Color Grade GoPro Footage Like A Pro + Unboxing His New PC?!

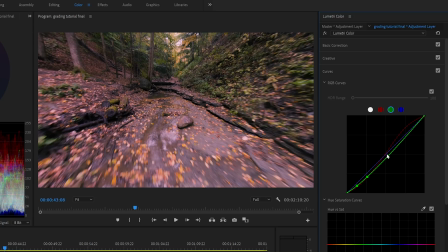It's almost like adding purpley magenta to the shadows And I'll bring the midtones back up to a more neutral spot And then raise my highlights because I want to add some green to the highlights The last adjustment is going to go to the blue channel, pin the mid-tones, bring down the highlights to add some yellow to the highlights because I want to warm the highlights up.
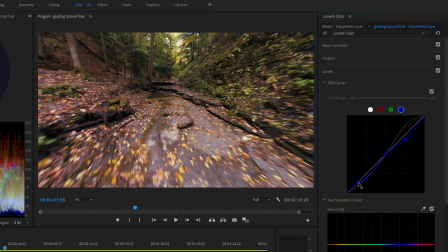I want to keep a little tiny bit of blue in the dark, dark shadows, so I'll put another point down here. And if all of this doesn't make sense to you and you're thinking, what the hell is he doing? What are all these points? What's this curves dialogue about? Again, watch my video, link up here or link in the description box. We've made our curves adjustment here and essentially what we've done is added acidy green to the shadows,
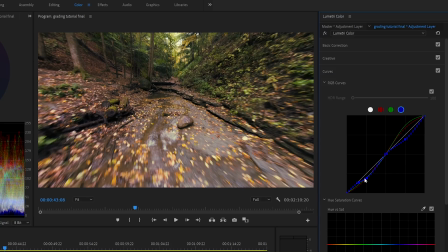sucked out a bit of green to the shadows, kept a bit of blue in there, and then warmed up the highlights. We've added a lot of color and now what we want to do is we want to adjust the saturation as well as the hue.
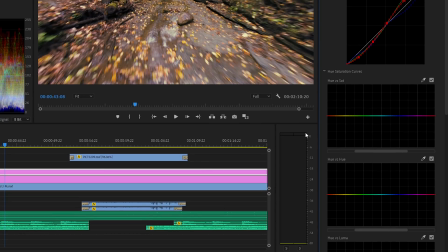And Lumetri recently added these hue saturation and hue versus hue graphs. And again, these can be also very confusing if you don't know how to use them. But essentially what it does is it's just basically a curves for the hue.
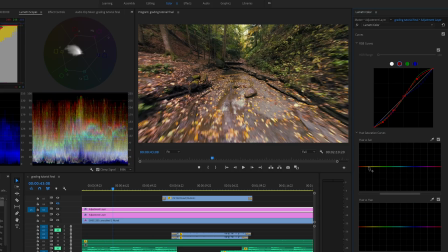So the hue versus saturation curve we're gonna start with that one and right now I'm looking at this image and the first thing I'm thinking is wow those greens are really way too punchy so we want to do is want to lower the green so I'm gonna take the eyedropper tool I'm just
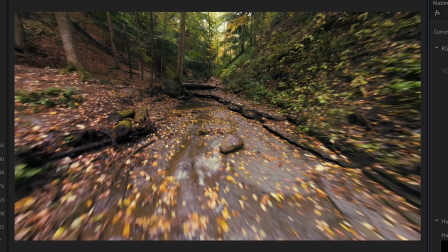gonna find where on the curve this green fall so I'm gonna click right there and it's put a point right in the green that's a very narrow curve so I'm
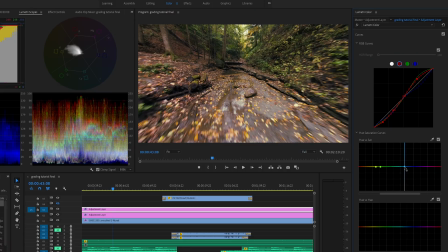actually gonna widen this out and bring it over to cover almost into the to the sign you blues I'm gonna move this one over into the oranges now these will be our sort of our set points in this middle one I can raise it if I want to make them the greens way more saturated or I can lower it and I can make them really desaturated so I don't want to go too far but you
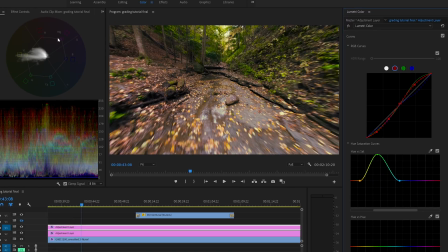can actually see on the vectorscope when I raise this all the way up there's a huge spike that forms on around the yellow area the yellow green area which corresponds to where I am on this hue versus saturation curve so I want to bring this down I want to saturate it kind of nicely so I think that the yellows are still a little bit too punchy and the orange is a little bit too punchy so I'll do is I'll just bring this one down a little bit
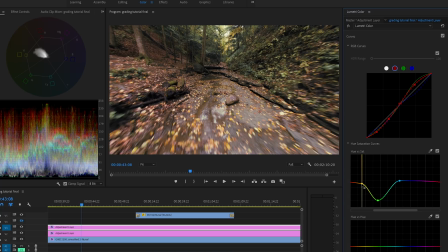as well and just kind of bring down the overall saturation of the oranges reds as well as into the magentas and pinks there we're going to leave the blues tacked to where they are so if I can turn this off on so the greens are a little bit too harsh we've really taken the edge off this next graph is the hue versus hue so what we're doing is basically saying I want to take one color essentially and shift it to another color. I want my greens and my yellows.
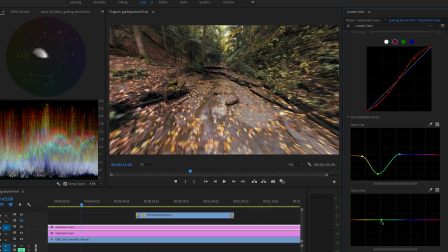So again, these points here, I want these to be a little bit shifted towards the yellowy red. I want to kind of warm them up a little bit. So I'm going to put two points there. I want to say I don't want any adjustments to the magenta. I'm going to put a point there. And now what I can do is I can raise this color up.
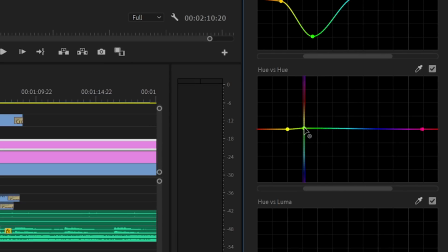And you can see as soon as I click, another hue line shows up in the vertical orientation.
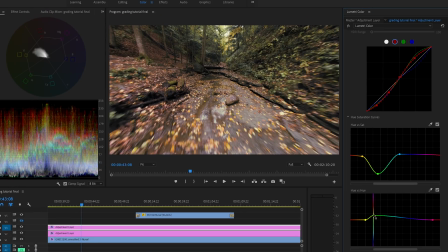So I'm basically saying I want to take the greens and I want to shift them to yellow so see how it goes green to yellow and then this one I can raise as well I want to shift the yellows to more of kind of a magenta magenta magenta magenta I want to shift
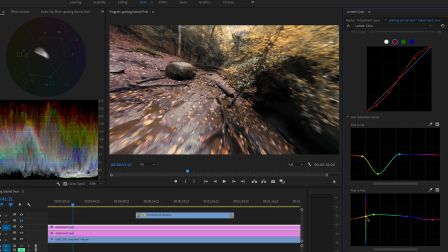it to a magenta color here and again it's just kind of tweaking it to your personal preference I'll raise this one up too much there's too much magenta so I want to raise that down a little bit you can make it all magenta here do some crazy color effects there we go I'm happy with that so you can see we really sucked the green and yellowy kind of sickly color out and made it more look a little bit desaturated yellowy fall look. So the hue versus luma this is basically you want to selectively brighten or darken certain colors in your clip. You theoretically darken your trees or lighten them. Again they kind of look muddy when you darken them and they look very fake when you lighten them so I don't usually use this one too much. The grade is pretty much done here now but what we're gonna do is we're gonna add in a little bit of extra blue in the shadows just a touch here just to kind of finish it off and then a little bit more warmth in the mid-tones. I'm gonna leave the highlights where they are because I think we've added a lot. Okay so the final thing I'll do is add a little tiny vignette.